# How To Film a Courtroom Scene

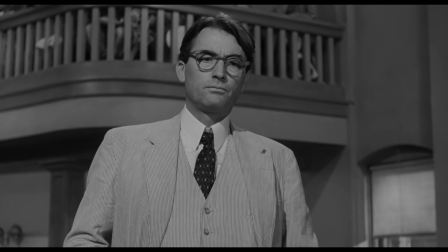The camera starts close between Atticus and Mayella, but once she accuses Tong, the camera moves to him, ending the back and forth and moving the imaginary line again.
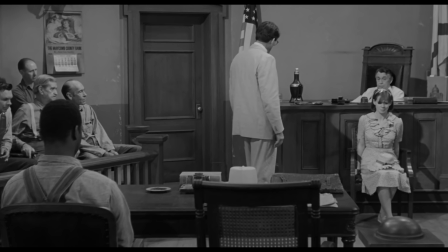This small change allows the camera to include Tom in the scene, and naturally transition to a new back and forth between Tom and Atticus.
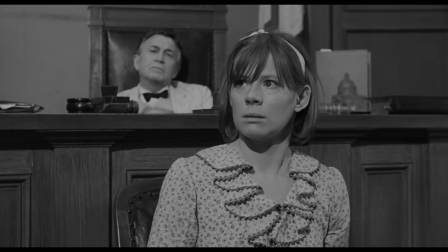In many ways, a courtroom scene is a collection of smaller scenes, and the right editing and blocking can transition from one mini-scene to another.
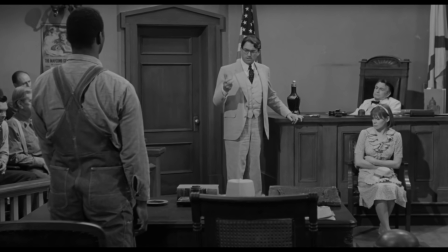Every time a main character talks to a new character, the filmmaker needs to set up a new spatial relationship, like when a lawyer goes from questioning a witness to talking to a judge.
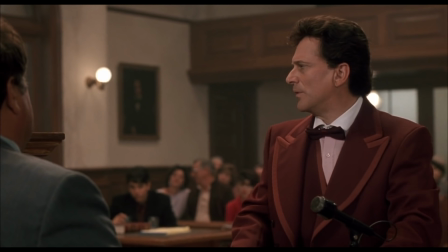And one way to make this change is by moving the camera.
Uh-oh, what was that word? Uh, what word?
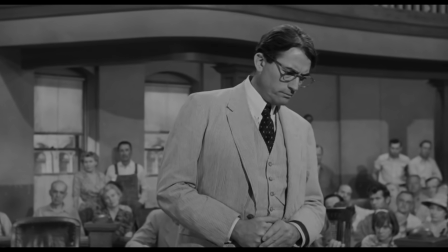To what? What?
These individual techniques may seem simple on their own, but when combined,
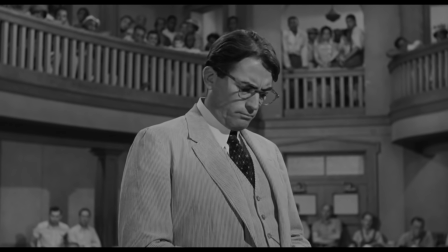the audience gets a full understanding of the courtroom while only being able to see a small portion of it at any given time.
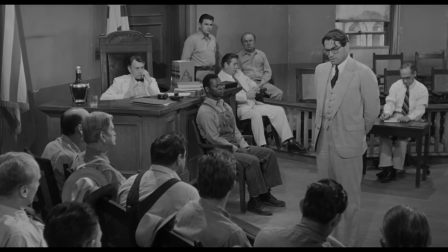Along with planning out the proper angles for the camera, a filmmaker also has to plan what the shots will actually look like.
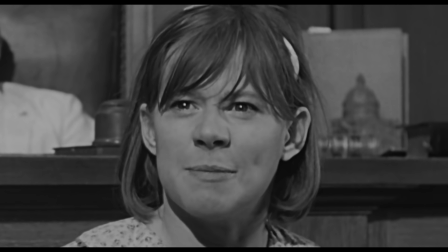Some of the most iconic courtroom moments in film do come from close-ups that show an intense performance,
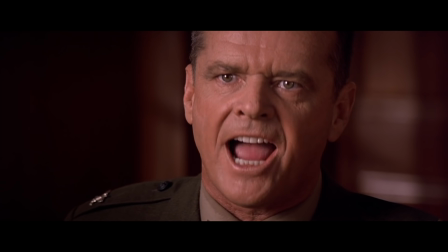but I think the most interesting shots are the ones that take advantage of the full space of the courtroom.
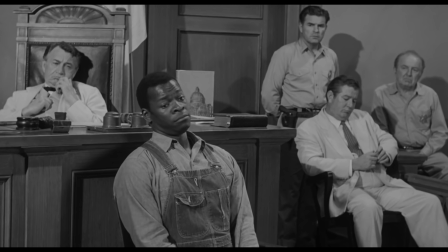When Atticus questions Mayella, the background mostly shows the white audience, but when he continues with Tom, the shots add the black audience on the second floor into the frame.
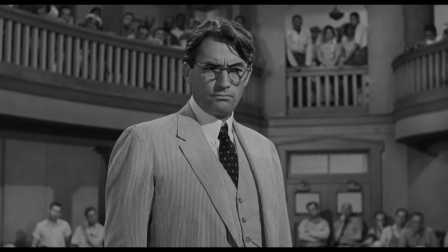Because the geography of a courtroom is so well understood, there's plenty of opportunity to frame other characters in the shot to create a more dynamic image.
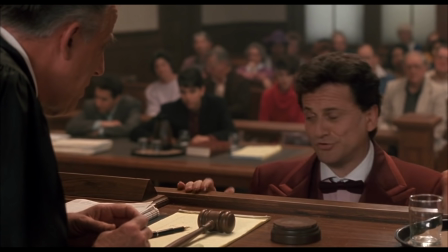What is a ute? Oh, excuse me, Your Honor. Two youths.
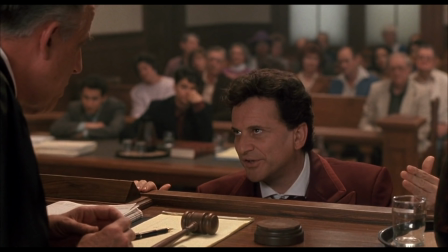You're watching the lawyers, but if you actually think to look or do look, there's almost this out-of-focus expression in the background, which I think in a way is more effective and more moving because it does make you project a lot onto them of what you think they must be feeling or
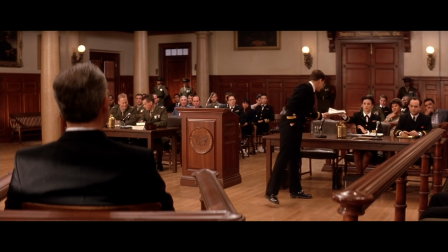thinking. A Few Good Men does have similar frame composition, but because the drama mainly focuses on the emotions of just two people at once,
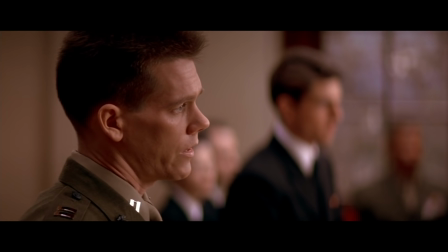the framing doesn't have the same emotional projection that happens in other courtroom scenes. The focus on two characters emphasizes the drama of the main interaction,
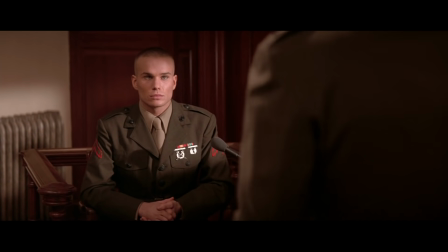but it comes at the expense of not always creating a strong spatial and emotional understanding of the courtroom,
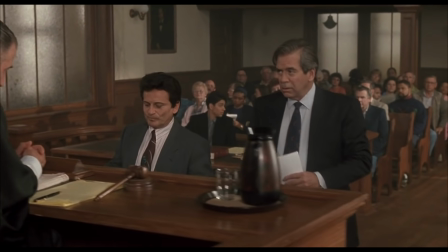which means not always spending the time setting up transitions or moving the camera to change focus.
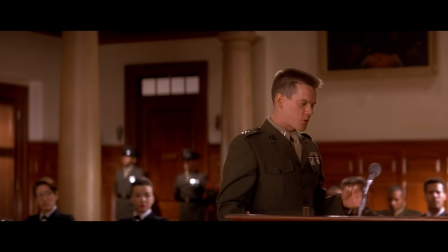In that film, the camera focuses on keeping the story moving, not necessarily to capture the emotions of all the characters in the courtroom.
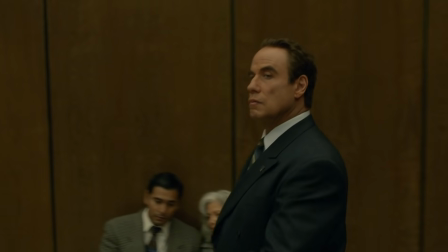But for many courtroom movies, it's crucial to get that full experience right from the beginning, which is why one of the most effective tools for the courtroom is the crane shot.
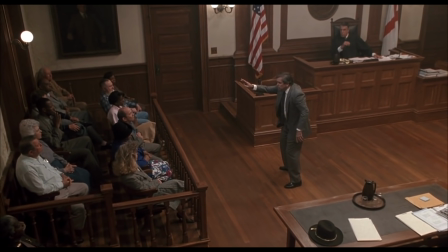Crane shots are perfect for a courtroom scene. Many scenes start with a wide shot and then use the crane to move into the action.
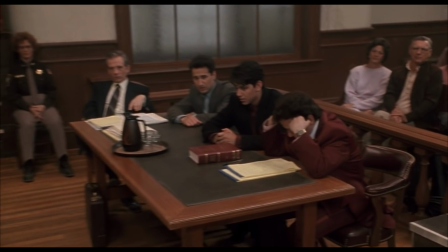By transitioning from an establishing shot to a medium shot in a single take, the audience gets a very clear understanding of the space.
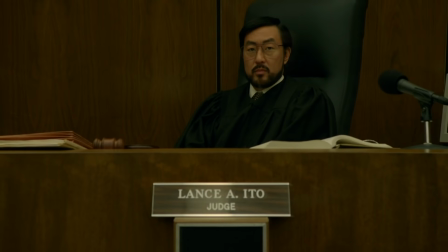And no courtroom drama takes the crane shot further than the show The People vs. OJ Simpson American Crime Story.
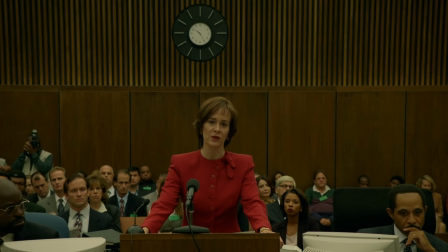The cinematic style of this show directly contrasts how people actually watch the OJ trial in real life.
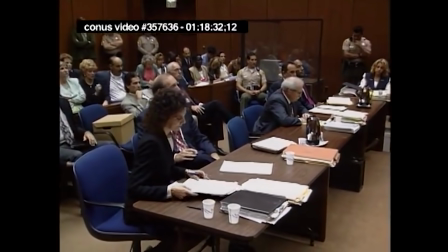The live TV broadcast came from only one camera mounted in the corner of the courtroom.
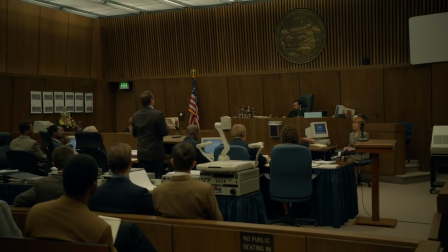The TV dramatization, instead, uses the crane shot extensively to give the viewer an up-close experience of the entire trial.
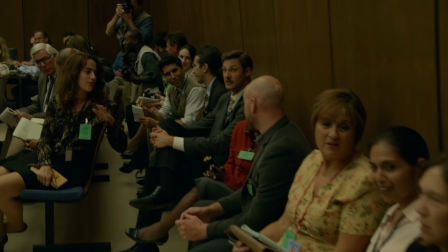The crane accomplishes the same thing that blocking and editing do for other courtroom scenes.
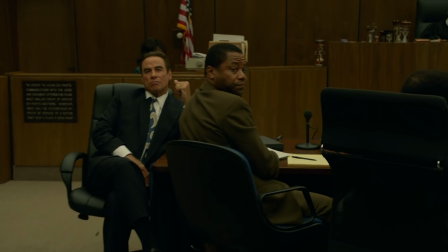It allows the camera to move between several different perspectives within a large courtroom, but instead of a cut, it bridges those perspectives by moving the camera.
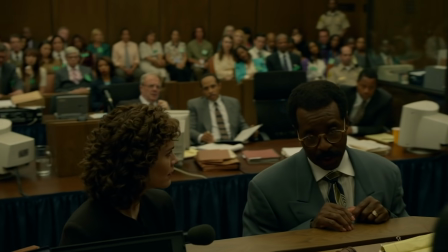The crane gives these scenes so much energy and depth, it has the ability to show the full extent of the courtroom.
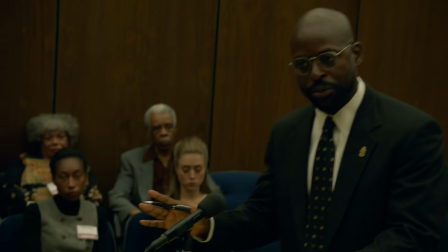And during the show's most intense moments, the crane follows suit by moving more quickly between characters. The crane acts as an all-seeing eye that can tap into any part of the court.
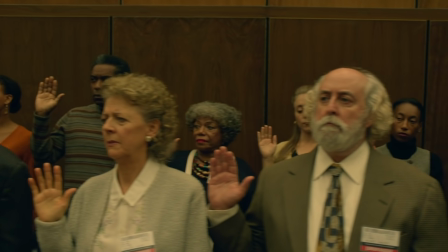And because it's a miniseries, the show has more time to devote to each aspect of the courtroom. Plenty of time goes to the jury, the judge, and audience members like the Goldmans and the reporters.
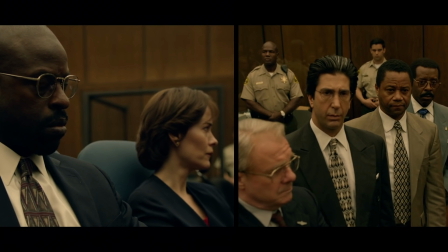But even then, capturing all those characters is still a challenge. The show had to add a split screen to cover all the reactions to the verdict.
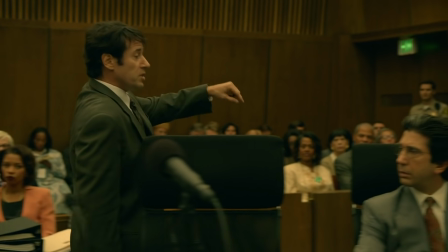While the filmmaking style starkly contrasts with the actual visuals from the TV broadcast, it better conveys the average American's experience with the OJ trial.
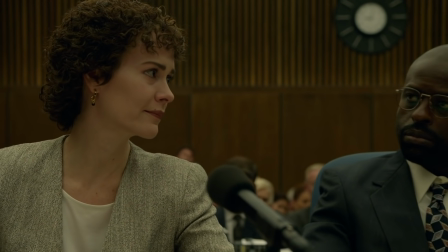It dominated the news for months, and most people felt like the crane camera in this scene. They peered into every detail of all the characters' lives and relationships.
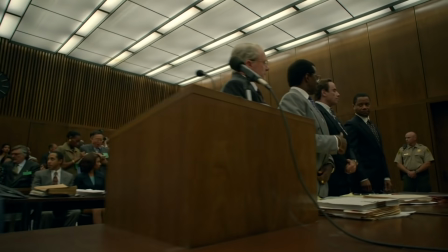The People vs. OJ didn't need to dramatize this pivotal cultural moment, it only needed to show the drama that already existed.
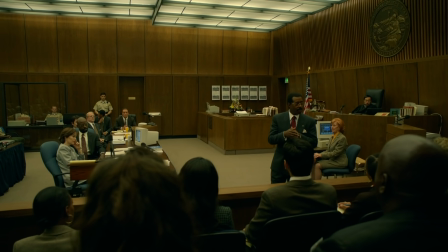The filmmaking in The People vs. OJ shows the height a courtroom scene can reach.